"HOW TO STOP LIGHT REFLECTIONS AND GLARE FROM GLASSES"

One of the hardest things about wearing glasses when filming yourself or live streaming is dealing with light reflections and glare within the lenses. So today I'm going to be giving you some tips and tricks to help you eliminate that when filming yourself. My name is Andrew, I'm a filmmaker, content creator and a streamer on Twitch. If you're enjoying these videos remember to give me a like down below, subscribe to the channel, also follow me on all my social medias which I'll put in the doobly-doo down below. These aren't actually my real glasses, well they are but the fake ones are the ones that just have standard normal glass lenses in them. They don't really do anything to correct my eyesight. However, I know a lot of people who create content on YouTube or stream on Twitch or whatever who need glasses on a day-to-day basis. So unfortunately, those people cannot just easily remove their glasses to get rid of the glare. They won't be able to see what they're doing. So they're going to have to change some things around their camera and set up with their lights to get rid of that glare and reflections instead. You may have already noticed, but my setup isn't exactly a typical stream setup. My camera's off to one side, the lights are basically to the side of me and also I am sat in a profile view of my stream. So basically I'm going to be approaching this video today as a typical streamer with the camera straight in front of me with me facing my monitors. And yes I understand not everyone has a fancy DSLR camera like this. However if you're filming on a webcam, on your phone, even on a potato, basically these tips today are going to help you get rid of that glare and reflection out of your glasses.
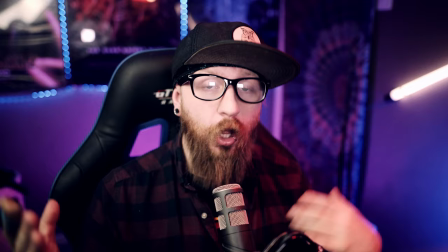Which brings us on to tip number one and that is all about the position and angle of light currently my camera is pretty much straight in front
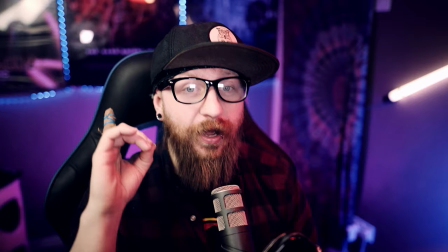of me right now the light however is right next to it on the same height as the camera anyway and it's causing these like reflections in
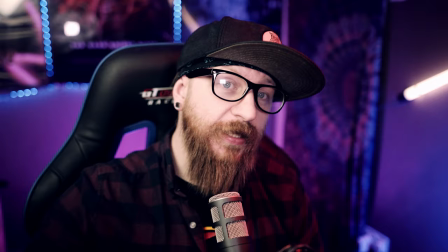my lenses as you can see so to get around that issue you're basically going to have to move your light out of the way it's
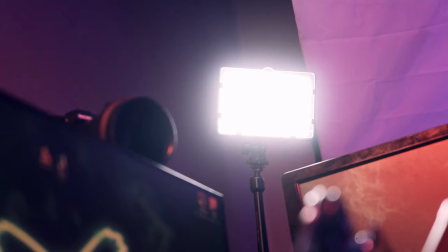going to have to go up and to a side so basically it doesn't really matter what side you pick just pick whichever makes more sense for you but raise it up as high as you can somehow and move it off to one other the side.
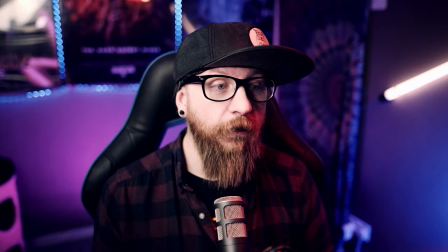So as you can see moving my light up and to the side gets rid of most of the reflections in my glasses.
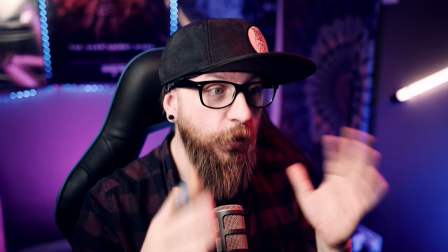Obviously I'm never going to be able to get rid of all of them because people move around when they're talking and heads move and whatnot so obviously
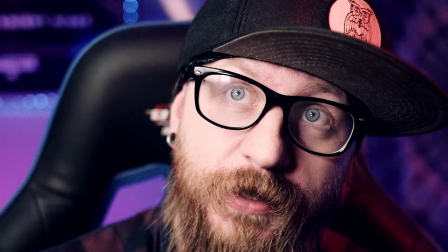in this direction I'm doing fine but if I turn to face the camera properly or look up towards the sky I'm going to get a lot more reflections in my glasses. However for the majority of a stream or a majority of a video I'm going to be looking pretty much straightforward like this and I'm going to avoid most of the reflections and glare and other such things that are distracting to watch. The next tip when it comes to removing glare and reflections from your glasses is actually to do with the size of the light itself. Basically, the bigger the light, the less distracting it's going to be because it's going to cover more of the lens and look a little bit more natural and organic as opposed to a smaller light like this,
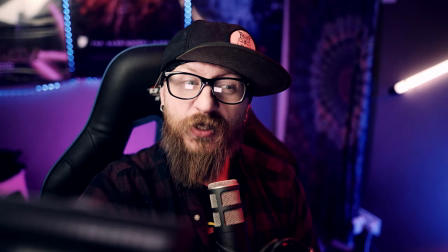which is going to create specular highlights that are a lot smaller within my lenses.
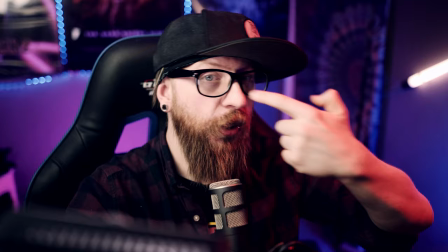So as you can see here, these are really distracting to the eye and obviously going to take you away from the content that the person's creating.
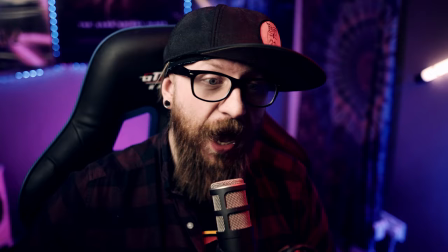You're going to be looking at this, the brightest part of the image as opposed to what you're supposed to be looking at this person's face however if
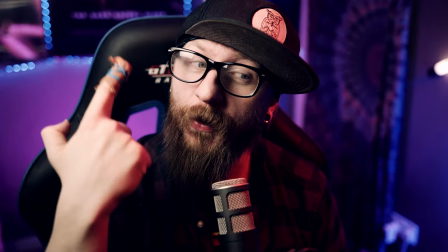you've got a bright light a big one off to the side like the one I have now you can kind of see it but it's less distracting in my lenses so overall having a big soft diffused light is going to be better than having a small one another bonus of having this larger softer light is the fact that it ends up getting rid of the shadows that your frames create on your face if you have a smaller harder light you end up with these dark lines across your cheeks which honestly don't exactly look the most flattering and attractive for streaming and content creation.
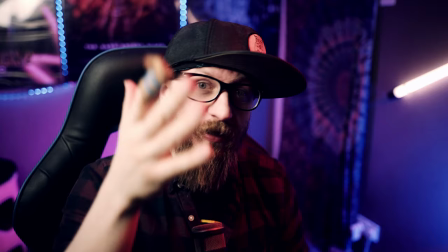One of the downsides that you might encounter when having this set up with the light up and to the side is the fact that you end up with this really contrasty looking image.
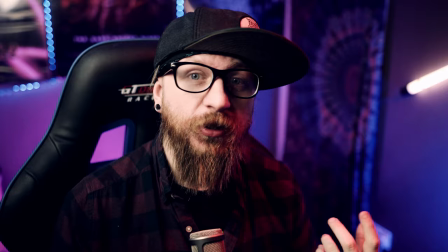So you get a nice bright side of your face but then another one which is kind of in shadow. I like that.
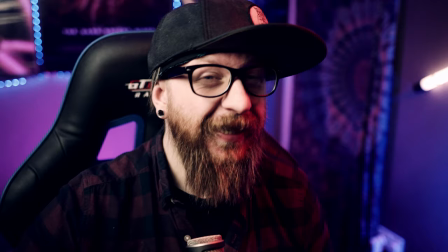I feel like it's a little cinematic kind of looking and it's a bit mysterious and cool. However you might not like that.